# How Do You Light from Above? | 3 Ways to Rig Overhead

That's more of a close-up lens, and it also lends itself really nice to having that background parallax. It's a close-up lens that lends itself. Hello, my name is Valentina V, and welcome to 4 Minute Film School.
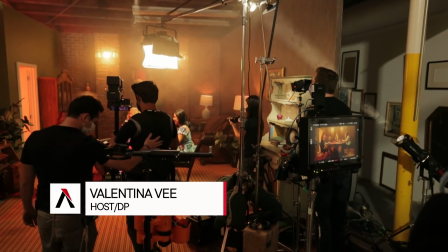Today, we are shooting a 360-degree table scene. It's going to look like this. Are you ready? Let's go. I'm going all in.
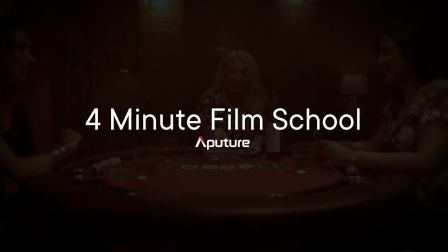So when I saw this location, it kind of gave me like den vibes, man cave vibes,
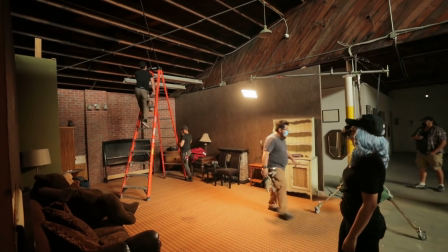and I thought why not flip it on its head and make it a female poker playing den. The story here is we have our lead actress and this is her house.
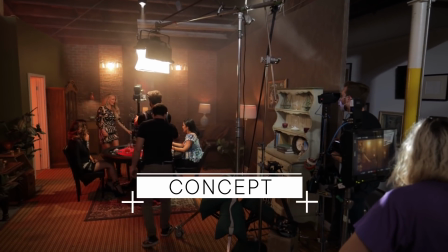This is her den where she plays poker with her frenemies and she walks up to the poker table. She looks at both of them because she's invited them here tonight because one of them has betrayed her so first we see a pullback shot where we reveal the friends and then we see a full 360 around the table where we see each of their expressions and we try to determine which one
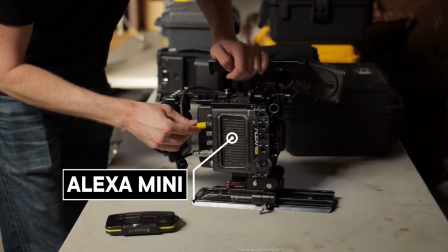is the enemy so here we have our camera it is the alexa mini and we have some rehoused
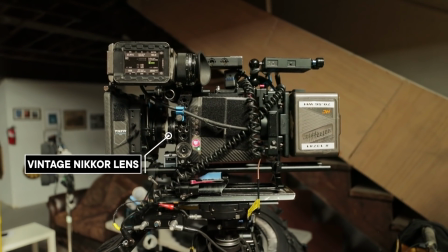nikkor lenses and they were rehoused so they have a declipped aperture In front of the lens,
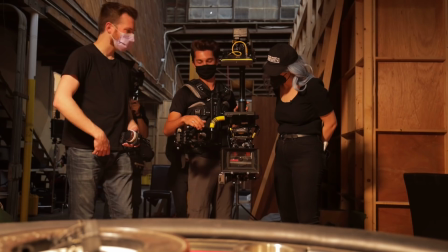we added a filter of half glimmer glass.
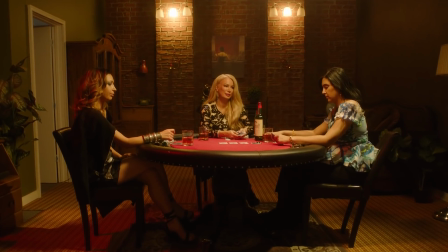This is a diffusion filter, and it really catches on all the highlights in the image and makes them have a little bit of shininess, a little bit of bloom.
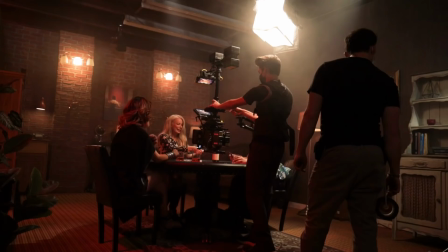So I wanted that because this is supposed to be a glam, luxurious sort of look. We are complementing that with the glimmer glass. Having a Steadicam is really important for these shots because we can easily switch from pulling back to going around. and also the Steadicam has a center of balance.
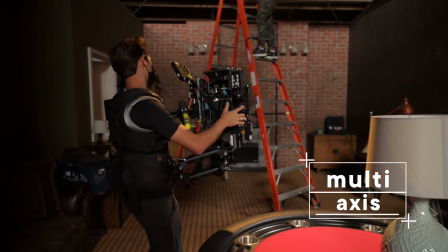So we can do the shot where we look at down at the table and then up at the girls while moving around. It's a multi-axis move. Okay, so Zach, I'm actually really fascinated by Steadicams. I'm not a Steadicam operator. That's why we have you here.
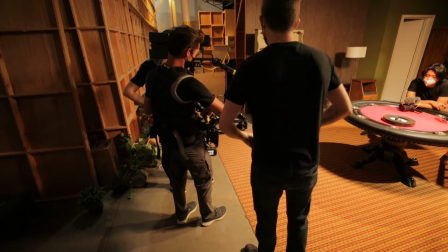What's like some terms that cinematographers should know when talking with their Steadicam operators?
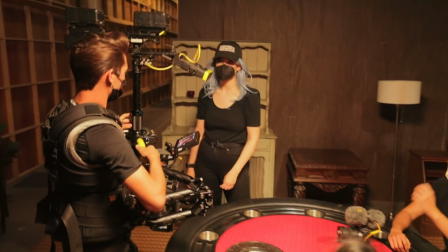For sure. So on set, it really comes down to efficiency and be able to communicate as easily and quickly as possible is super helpful.
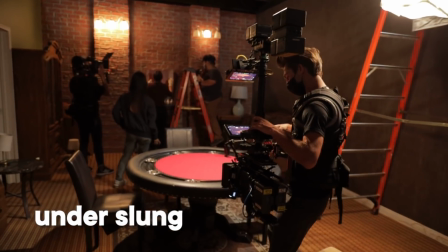So some of the terms like you were using before, like underslung and standard mode, that means the camera is up here in high or down here in low. We'll say low mode or high mode. Orbiting means that my lens is pointing at the subject while it's moving around the subject.
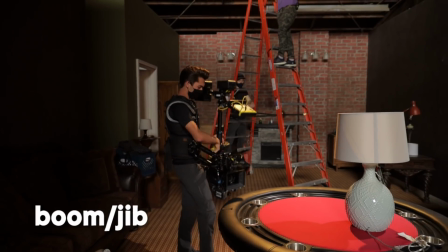Booming, which means coming up and down or jibbing and such like that. Dolly in or truck in, that means that we're actually coming up and over. when we're talking about tempo, music videos, pacing, things like that, I actually use something called spice levels. So Tapatio is like, you know, we're moving it up, pico de gallo, you know, we're slowing it down, we're making it all chill and stuff.
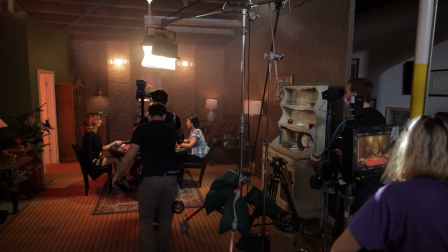They give me a one and a two mark, but everything in between, depending on what kind of take we want for coverage and stuff, that gives us a quick communication as to how fast the pacing is, how we're moving through the day, and so that we can easily just go from that and not have to come back and do rehearsal every time we want to come back and change the shot. All right, Tapatio. This is 4 Minute Film School, not Hot One, Zach. So the main thing here with the production design is also tied to lighting.
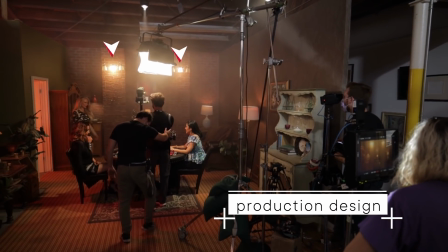I'm trying to have as many practicals in the back. We have lights in the sconces up there, we have floor lamps.
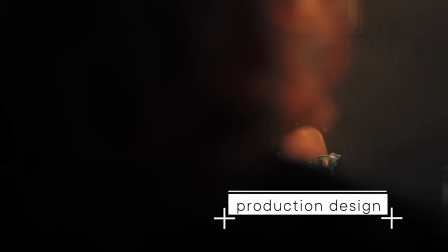I want that space to feel a little bit dizzying when you're going around the 360 and having those pinpricks of light is really going to help.
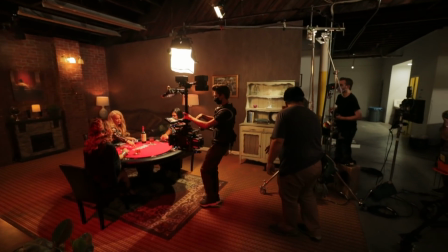Because we're underslung on that camera, we are seeing a lot of the floor.
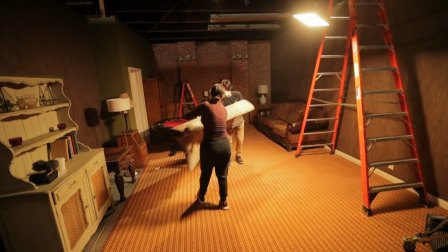That's why I had a rug put here because otherwise it would just be this like
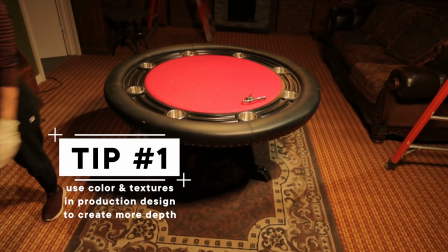bright sort of consistent carpet and the rug really helps break that up. Just like when you're shooting with white walls, you want to put some sort of pictures on it to break up the walls. The same thing with the floor. We put a rug here to break up the floor.
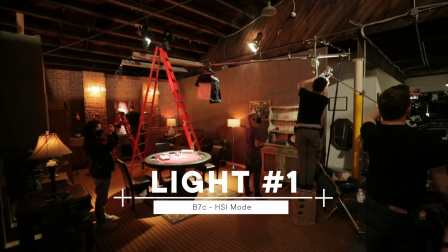We have a lot of practicals here and they have B7C inside so we can change their color temperature but what I like about them too is that the shades are textured
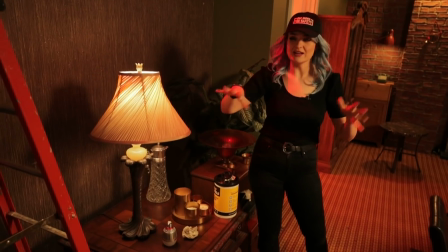so it's not just like a big white blast of light everything has a little bit of vintagey feeling to it the reason I have the door open is because it makes sense for the shot if she was in the bathroom got a text message that one of her friends is being shady
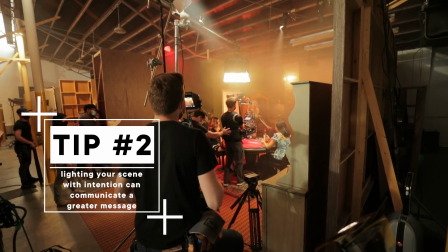she emerges from the bathroom and then the door is still open even though we don't see her physically emerging from the bathroom, we'll still see it in our little 360 orbit. The question is, what color temperature is it?
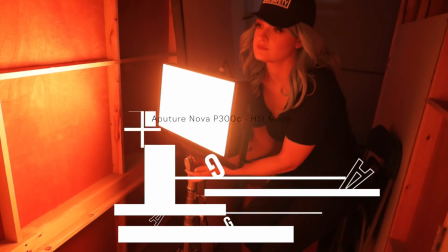Because it's a Nova, it's color temperature adjustable.
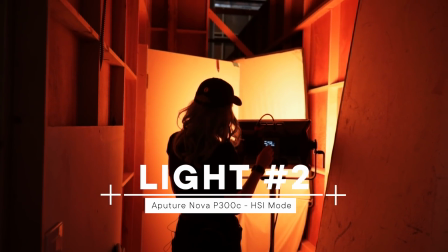So I could have either had it be tungsten and match all of the other practicals, or I just had to play around with it a little bit.
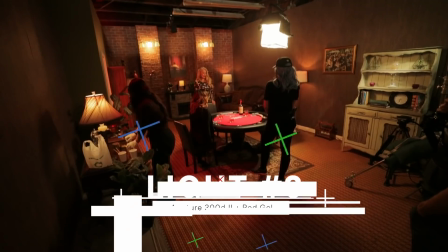Because our villain is sitting here, and her hair light is red. We gelled that
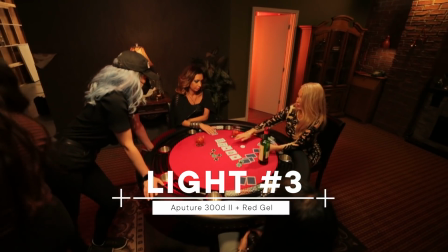300d2 with a red gel so why not also have a little bit more red playing in the background because
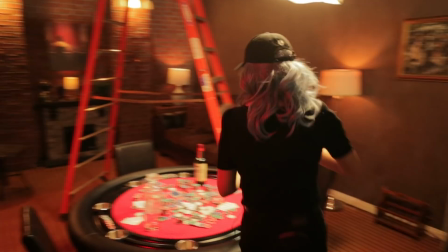when we're in that orbit and we're all the way over here what are we seeing
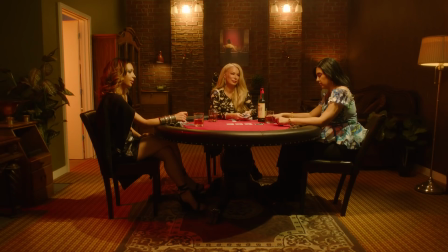just her that red hair light and a little bit from the door in order to have a little bit more play in the background to give more dimension to this dungeon-y looking scene we have some practicals up here we have bulbs in
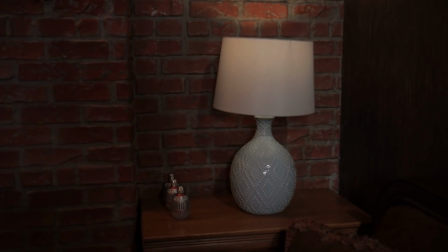our lamps but we also added this little ping this little highlight
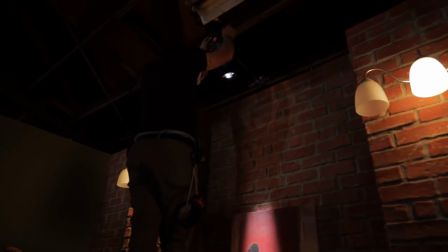a gallery light if you will it is a 60d with a spotlight mini
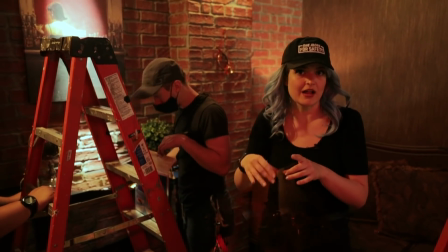zoom and we're putting barn doors on it so it could really look like a little gallery light but this gallery light the 60d is more of a
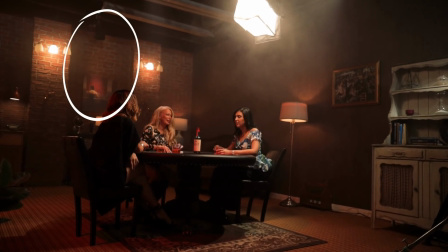bluer light it's daylight and all the other lights are warm so we are going to gel it with an amber gel we can gel it with cto which is more on the orange side pushing into tungsten but amber gives it that more like grainy woody texture and that's what we're going for with this
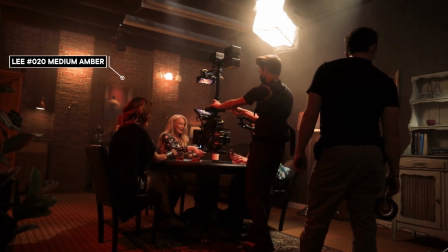highlight the real challenge today is how do we light soft beautiful key light on our actresses but it's a 360 shot so to help me out i have danny from honey crates hello danny thank you for being here hey valentine thank you for having me i appreciate it well introduce yourself danny I'm the owner of Honey Crates.
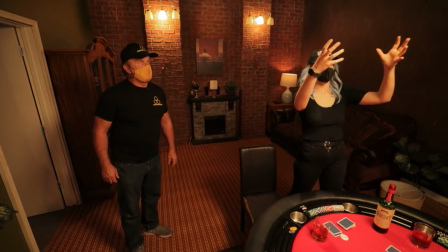So the challenge is how do we mount a light directly above the table and still have it soft?
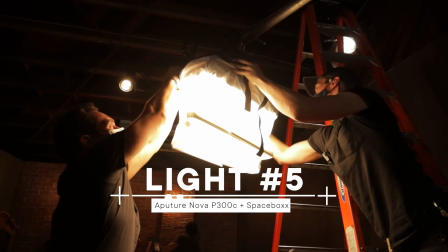And one suggestion I came up with was the softbox, which we just created to fit the Nova P300C.
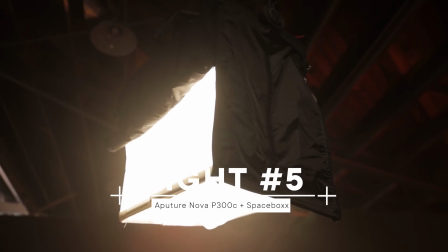We took the space light version and made it a box. One suggestion we had was to use a high roller, use a menace arm,
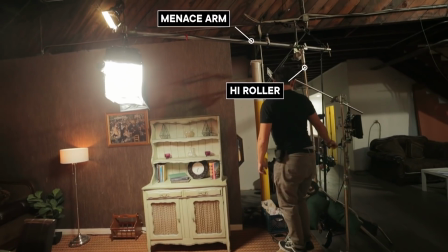and arm out directly over the table using the softbox.
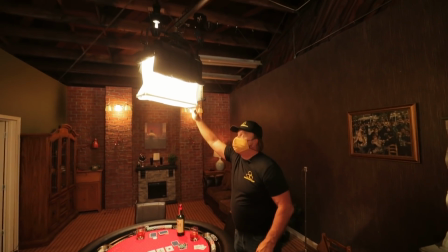It's a quarter grid, crunchy grid, they call it noisy grid. On the outside, it comes with three different sets of targets.
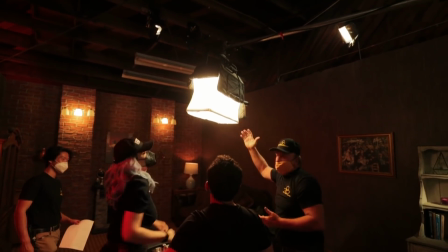You can take the target out and have just a direct light from the aperture.
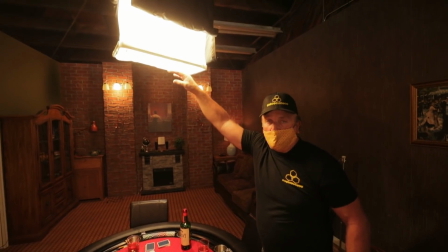Or we have a full grid, a half grid, or a quarter grid, depending on how much output you need. So Danny, what should we know about rigging a Menace Arm? Well, they did a very good job.
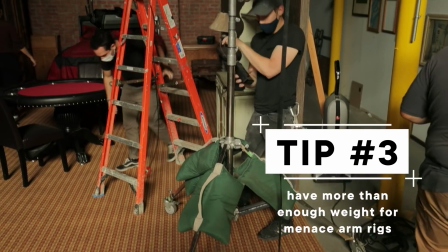One thing is counterweight. Whenever you put something out, you have to balance it over on this side.
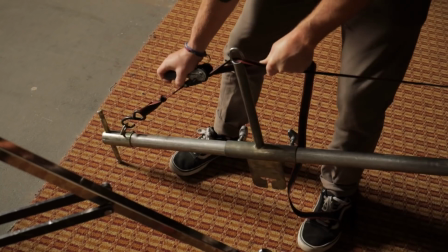So using this, they tied this strap down to the stand and put a lot of weight on the stand.
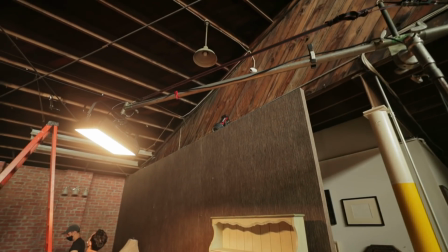That's what offsets the weight that's sitting out about eight feet from the center point.
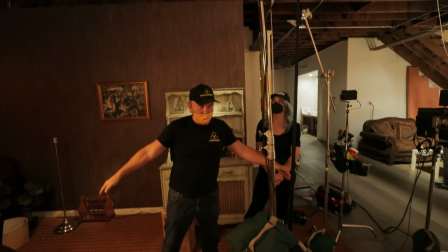The ratchet on top actually keeps the rail itself from bowing, and this strap actually is a counterweight that holds it back down to the stand. To separate each actress from the background, I wanted each of them to have a hair light.
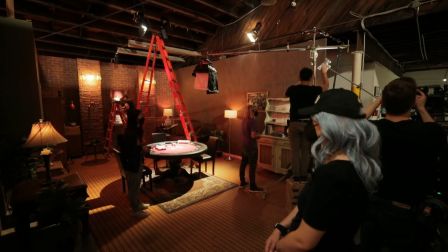These two, it was easy because the walls are closer, so we could just put stands behind each wall and rig it on stands. But this one is a challenge because we can't have a stand there. We're literally seeing it in the shot. So one suggestion we have is taking a 10 inch C-clamp with baby pins, because that's what the light takes as a receiver for the baby pin.
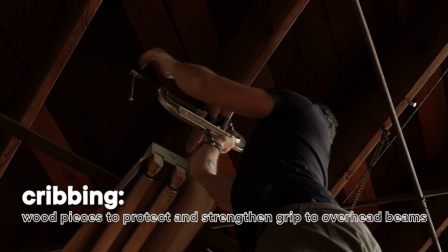Clamped it to the wood, existing wood on the structure. Put in cribbing in between so the clamp's jaws don't damage the wood.